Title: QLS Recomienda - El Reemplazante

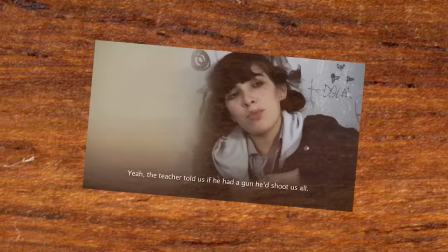Actuaciones. Las actuaciones son un punto super fuerte en esta serie. La verdad es que todos los actores acá cumplen super bien y están bien certeros en sus papeles.
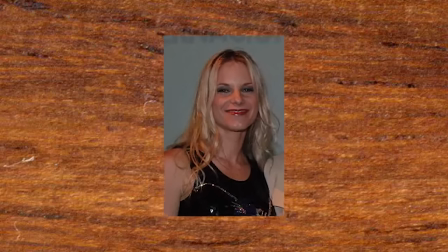La La Ignacia Alamant, por ejemplo, es una cuica culiada más desagradable que la chucha. Su personaje Rosario también lo es.
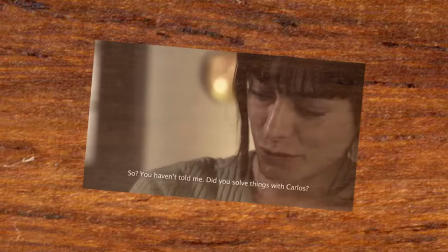Roberto Faría es otro actor que personalmente no me gusta, pero que resulta ser bien convincente en El Reemplazante y es uno de los personajes más interesantes incluso.
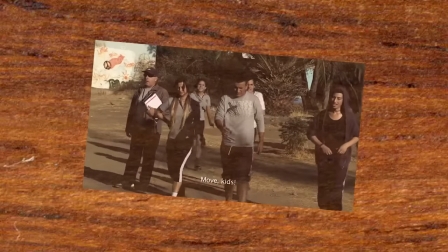Lo mismo con los alumnos del Príncipe Carlos. Resulta súper natural verlos en la sala de clase porque actúan como cualquier sala de clase.
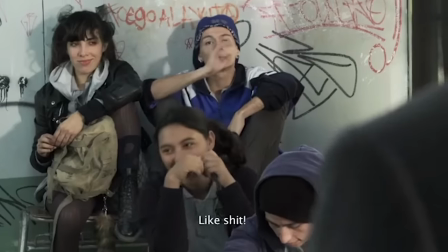Bueno, al menos de colegios que fui yo.
¿Cómo están? Como el pico.
Dirección de arte.
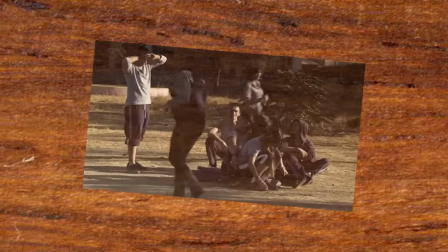Mira, la dirección de arte es un aspecto que es bien mirado menos en muchas producciones y uno cree que no es tan importante,
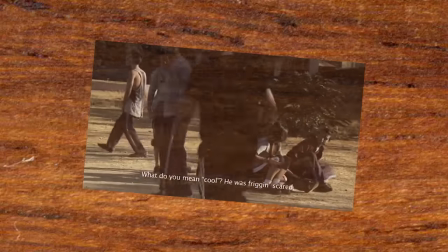pero aunque no nos demos cuenta, en primera instancia la dirección de arte es súper importante para darle realismo a una película o serie.
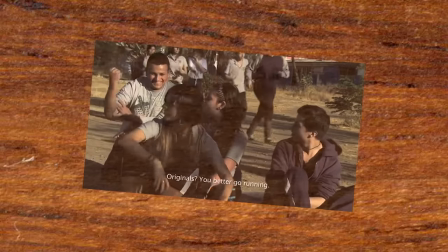Se cree erróneamente que la dirección de arte es adornar un set. Tommy Wiseau, director de The Room, también pensaba esto mismo. Famosas son las escenas donde se ven pequeños cuadros con la imagen de una cuchara, tal como lo encontraron en la tienda.
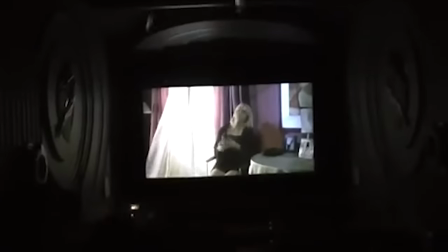Para Tommy daba lo mismo que fuera una foto de una cuchara, la idea es que el set no se viera tan vacío Obviamente esto es absurdo
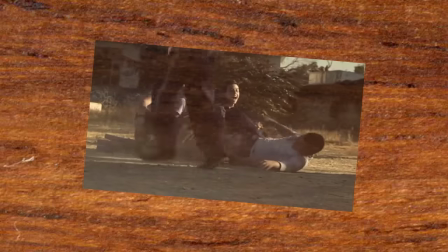La dirección de arte es importante para que una historia se sienta real Es diferente ver a un personaje que mantiene su pieza ordenada a ver a un
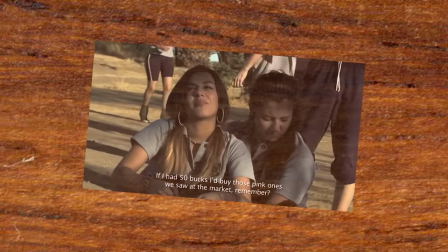personaje que la mantiene sucia y desordenada No es posible que hayan armarios con libros en la casa de un personaje como Tony Montana
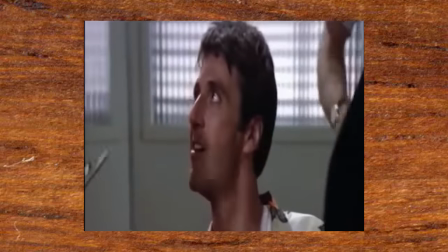por ejemplo Que poco tiene que ver con lectura Y también nos ayuda a darnos cuenta del estrato social de un personaje Así,
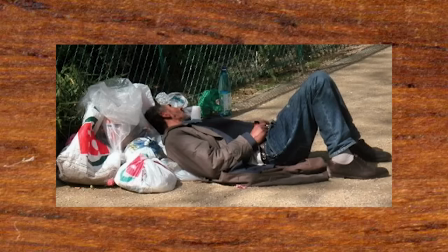no es necesario mostrar a un tipo contando las chauchas en el almacén cuando podemos ver dónde vive, de qué tamaño es su televisor y qué es lo que toma para la once
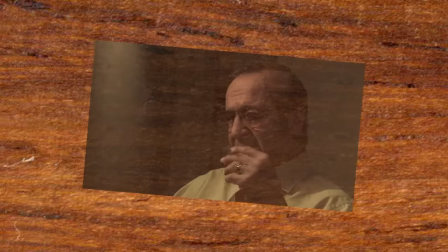Asimismo, el vestuario y los personajes también están cuidados para que no parezcan el flight de zorrón o el kuma que vieron
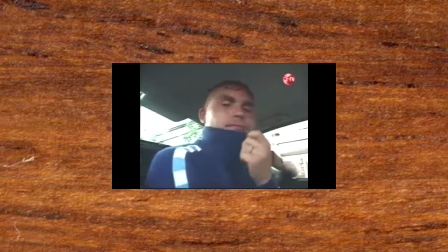en las noticias ¡Andalán!
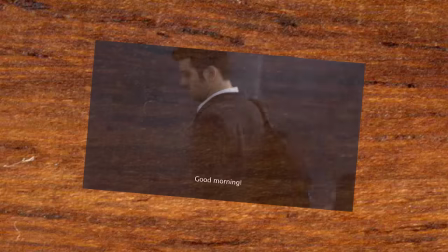Tenemos el caso de uno de los personajes principales, el Michael Si bien el Michael encaja en la vestimenta de lo que podría considerarse un rapero,
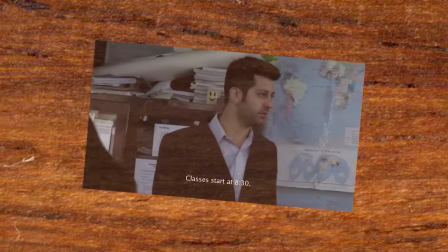la verdad es que sus acciones y vestimenta también describen su personalidad En clase siempre está con capucha,
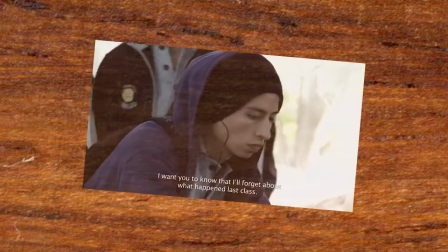con un gorro y escuchando música Esto no necesariamente describe que quiere imponer su estilo Sino que es un personaje que siempre está a la defensiva Su
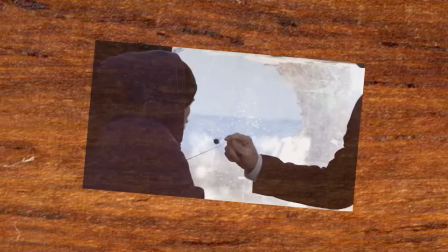constante uso de audífonos puede aludir a que siempre hubo muchas peleas en su casa De la cual escapaba momentáneamente a través de la música En privacidad notamos
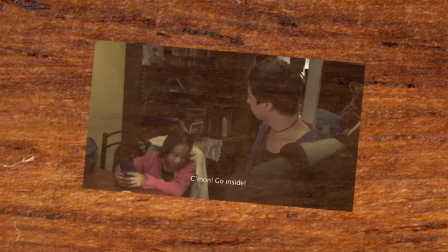que sus facciones son algo femeninas Y esto en La Pobla puede definirse como una debilidad
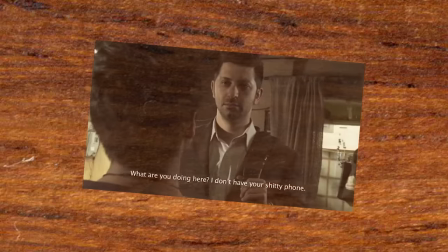Psicológicamente también esto puede simbolizar la necesidad de esconderse Por eso recurre a siempre estar tapándose el rostro.
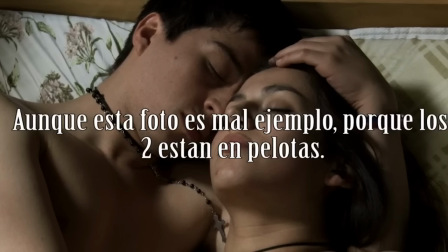No es casualidad, por ende, que en los momentos en que está con Flavia, su interés amoroso, Michael no siente la necesidad de estarse tapando, ya que se siente cómodo o protegido.
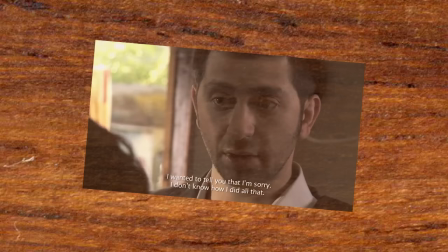Podría darles muchos más ejemplos de esto, pero la idea es que ustedes saquen sus propias conclusiones. También hay que destacar la belleza que hay dentro de la fealdad de las casas de cada uno de los personajes.
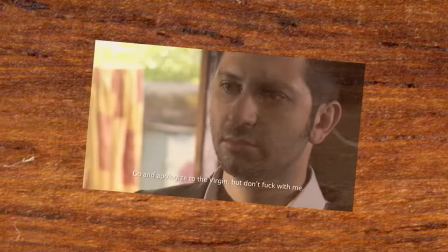El hecho de que estas casas estén sucias o desordenadas no es un reflejo de que la clase trabajadora es sucia y desordenada,
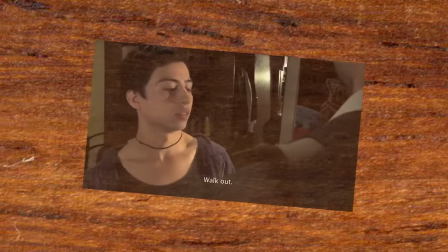Sino que en estos barrios la mamá y el papá trabajan todo el día Y los cabros
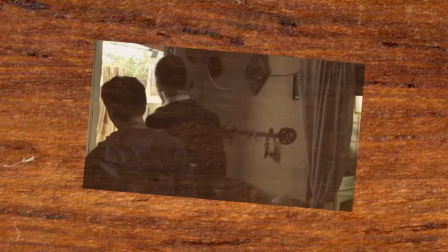chicos van al colegio en jornada completa Es muy probable que se levanten atrasados Mientras
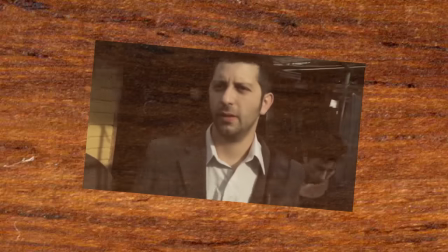la mamá busca ropa para irse al trabajo Y queda al manso desorden que nadie se queda a limpiar Son personajes que
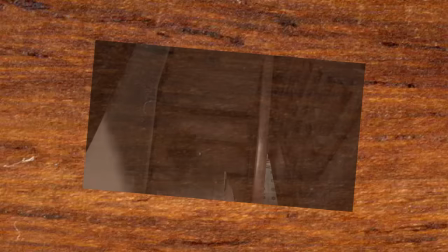no tienen tiempo para mantener la casa ordenada durante la semana Y menos para tener recursos para contratar a alguien que limpie
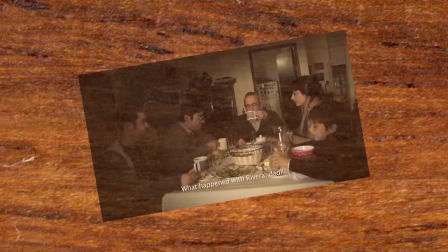Esto es algo que nuevamente le da realismo a donde transcurre la serie Así como las tazas que se compran en el supermercado las bebidas marca
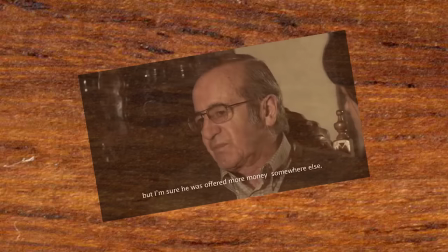Mercat y los cigarros que fuman ciertos personajes y la verdad es que todos estos detalles encajan tan bien debido a lo bueno que es el guion.
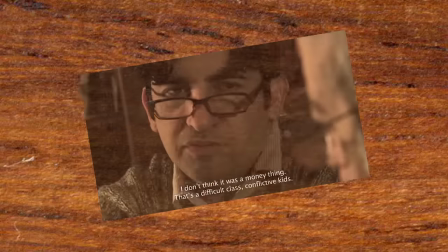Para quienes ya llevan tiempo viendo este canal saben que siento que lo más importante en una película es el guion.
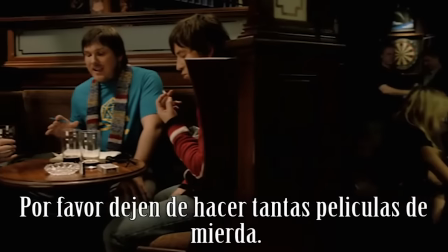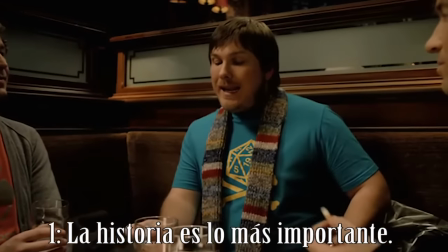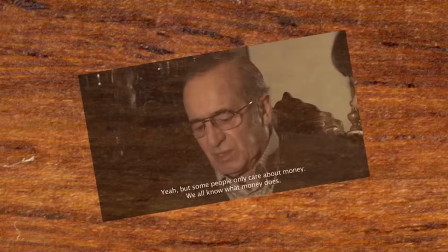Es una opinión que claramente no comparten todo y entiendo, pero personalmente siento que pulir el guión es una técnica que junto a la actuación requiere más trabajo que cualquier otra,
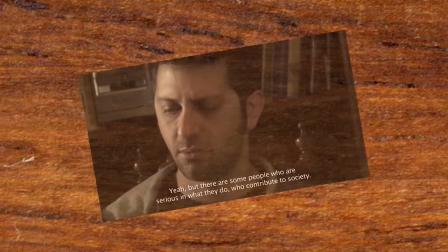y pareciera ser que en Chile no se comparte la misma idea.
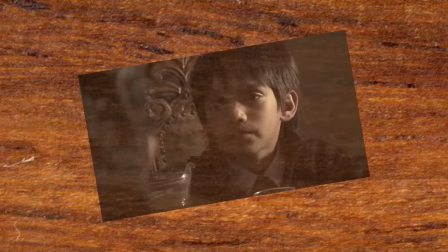Sin menospreciar el trabajo en AI obviamente, es probable que si me consigo un dron y luego una hora de práctica puedo conseguir un plano como este.
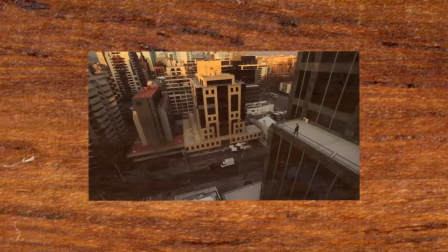Sin embargo ninguna cantidad de dinero me va a convertir automáticamente en un guionista.
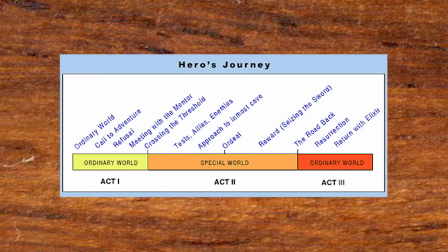Puedo seguir la estructura del guión según Campbell y mientras estructuralmente va a estar bien escrito y quizás los 12 pasos del héroe se sigan al pie de la letra,
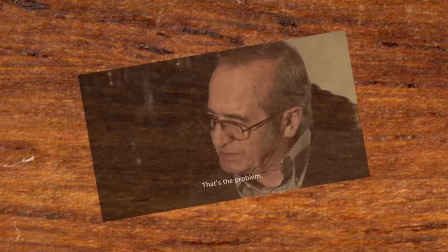Esto no garantiza que mi historia sea interesante Mientras tanto, un plano americano siempre va a ser un plano americano De nuevo,
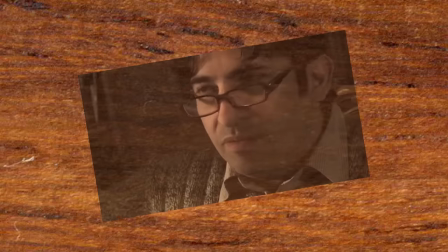no es por menospreciar a quienes claramente tienen un manejo audiovisual Pero al menos siento en Chile que el guión es muy mirado en menos
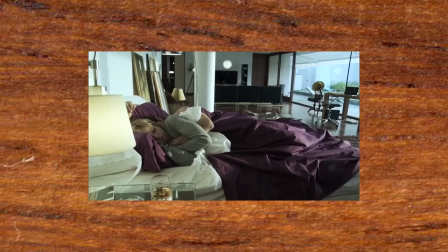Tomemos como ejemplo una de las primeras escenas del reemplazante Carlos despierta por la mañana al sonido de unos golpes en la puerta De a poco le empiezan a llegar recuerdos de una playa que no debió haber invertido La manera en que llegamos a esta realización junto a Carlos es a través de unos flashbacks de lo ocurrido la noche anterior.
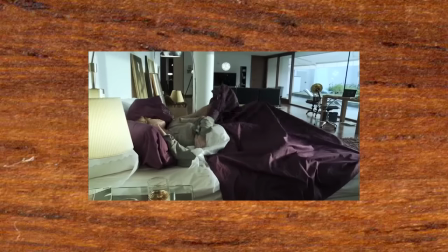Un guión expositivo lo habría situado en el computador revisando alguna alerta o alguna llamada telefónica del jefe enfurecido.
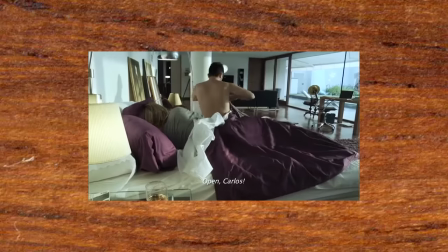Sin embargo, solo con la naturaleza de los golpes en la puerta
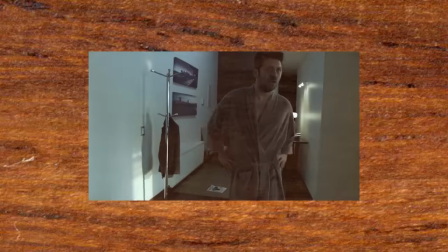y la expresión de Carlos, sabemos que algo malo ocurrió.
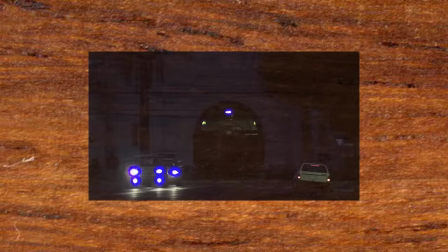Después cortamos a las afueras de la penitenciaría y noten además cómo nos presentan a Sergio Hernández, el actor que interpreta al papá de Carlos.
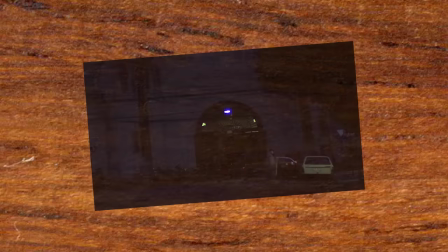Siendo sincero, sería extraño que el papá de Carlos tuviese diálogo de la índole de ¡Hoy, qué rápido pasan tres meses!
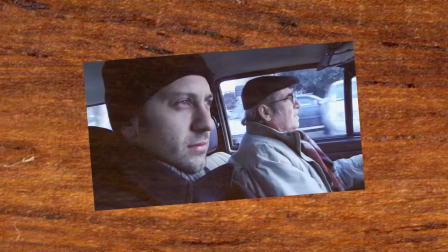O algún intercambio rematando con un ¡Pero recuerda que yo soy tu papá! Lo bueno de esta escena es que nos damos cuenta de la naturaleza de la relación entre estos personajes no por lo que dicen, sino por lo que no dicen.
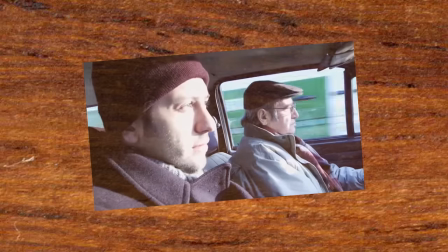Ellos no están exponiendo una conversación para que la entienda el espectador desde su casa, sino que están viviendo en su propio mundo.
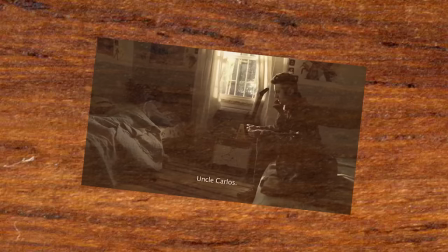Más tarde es este niño el que nos pone en contexto respecto a cuánto tiempo estuvo preso Carlos y por qué Es una manera de entregar información sin ser expositivo El inicio del segundo capítulo ocurre tiempo más tarde ¿Y cómo nos enteramos de eso? Porque el capítulo parte con los personajes exigiendo el sueldo Ahora,
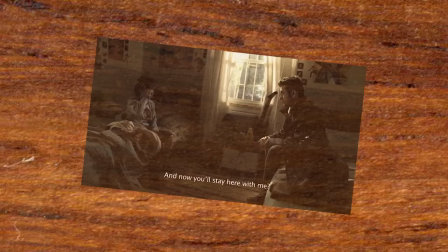para ser francos, si el capítulo hubiese empezado con un mes después Tampoco sería algo terrible e imperdonable,
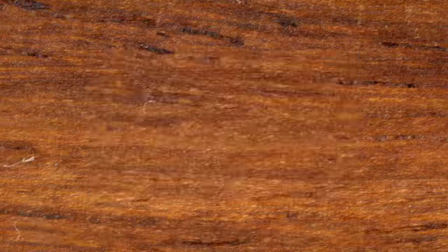para nada Solo destaco las diferencias entre lo que hace un buen guión Otra faceta que destaco mucho del guión es la inclusión del humor Que
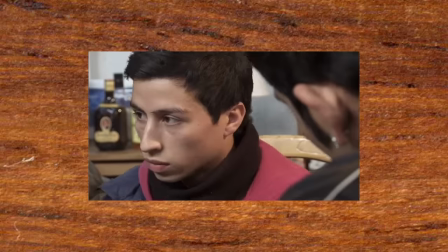encuentro sumamente importante en producciones como esta Prueba de ello el personaje del Claudio, el malo de la serie ¿Por qué estoy picando cebollado?
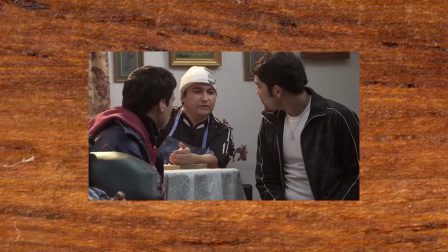¿Dónde hay antojado empanados? ¿Empanas de queso para hueonados?
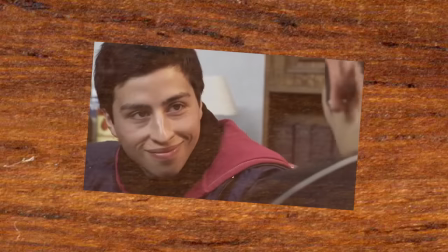Ahora, uno podría decir que el malo tiene que ser eternamente malo y morir en esa ley Pero el personaje del Claudio también es
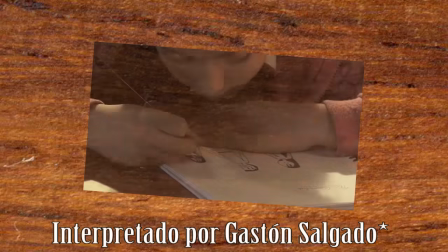sumamente chistoso Y es chistoso porque el reemplazante entiende que los villanos tienen que ser memorables y sobre todo humanos.
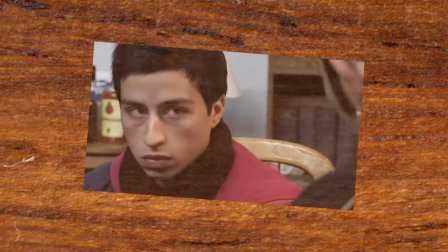Un malo no es malo necesariamente porque cree en las fuerzas del mal,
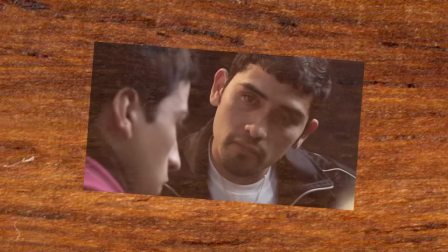sino porque simplemente tiene otras creencias o prácticas que entran en conflicto con los héroes del programa.
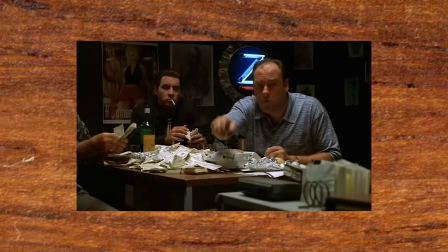Los Sopranos, mis series favoritas, son un muy buen ejemplo de esto.
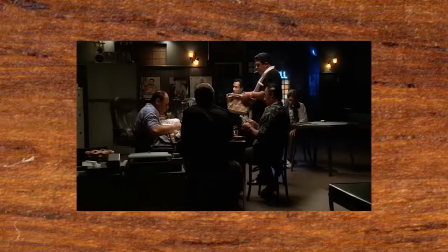Piensa que todos los que son villanos en Los Sopranos solo buscan exactamente lo mismo que Tony Soprano, más poder, dinero y control. Y esta serie ha sido críticamente alabada porque cada capítulo se percibe como un día en la vida real.
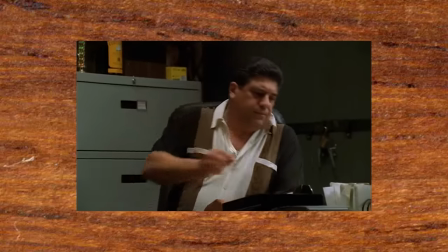En un día podí estar trabajando cabreado, quizás después estáis más contentos,
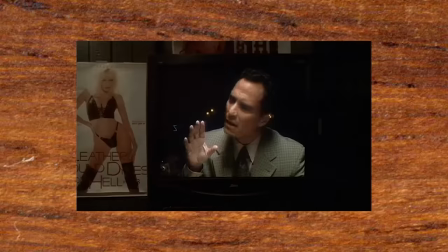quizás después ves algo terrible y chistoso, quizás veis algo triste, quizás peleáis con alguien, quizás no.
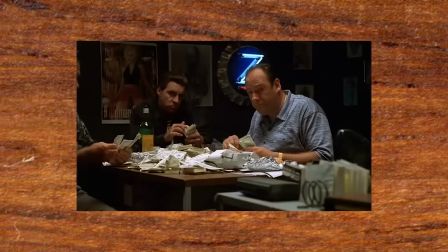A lo que voy es que un día del ciudadano común no es solamente drama.
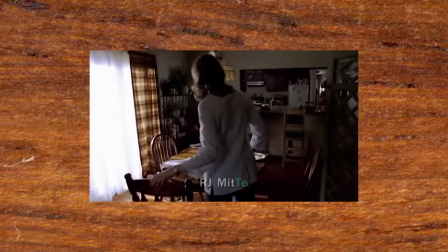En un principio Breaking Bad, otra buena serie, también sufría de esto porque Walter White parecía no vivir en un mundo donde la gente interactuara de manera normal.
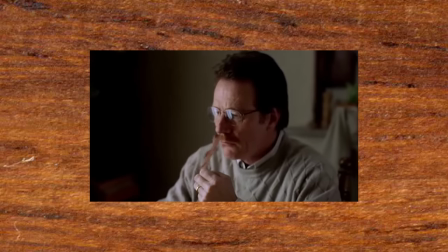Siempre todos estaban tristes o enojados o pasando por algo peligroso.
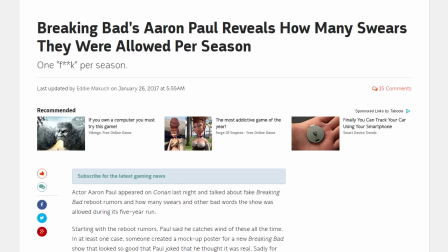Tampoco ayuda el hecho de que AMC tiene una extraña política de no usar garabatos en sus series Entonces,
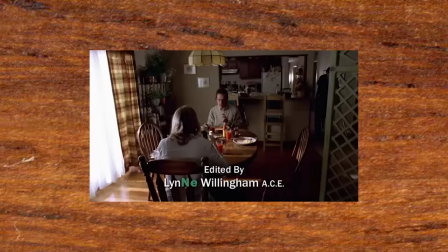tenemos un mundo de narcotraficantes donde absolutamente nadie dice fuck
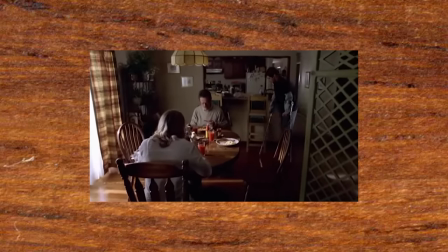Me estoy yendo por la rama otra vez Pero el tema es que para que una serie se perciba como más realista No puede ser que
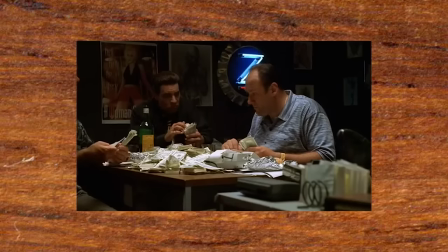todos los personajes pasen por una única faceta
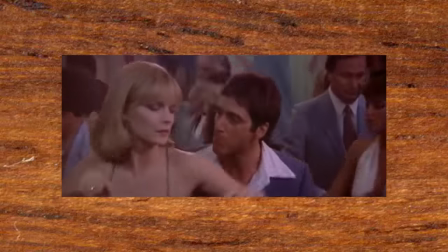Por eso es que Tony Soprano agarra a ciertos budones pa'l hueveo Por eso Tony Montana trata de bailar y hace el ridículo Y por eso en Breaking Bad después incluyeron a Saul Goodman
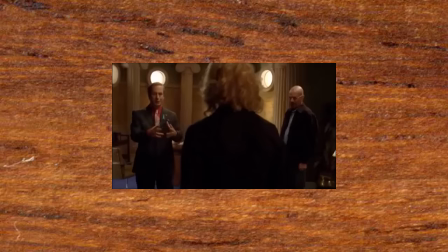Porque el humor es una parte importante en la vida de todos nosotros y por ende de los personajes de series y películas.
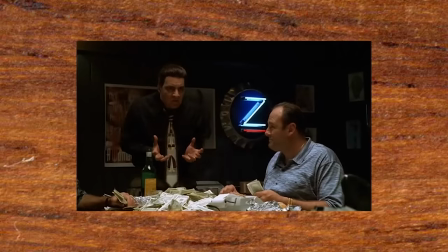Lamentablemente se tiene la noción de que la comedia es algo que para ciertas cosas no debería ir, o que un drama es un drama, pero no estoy de acuerdo.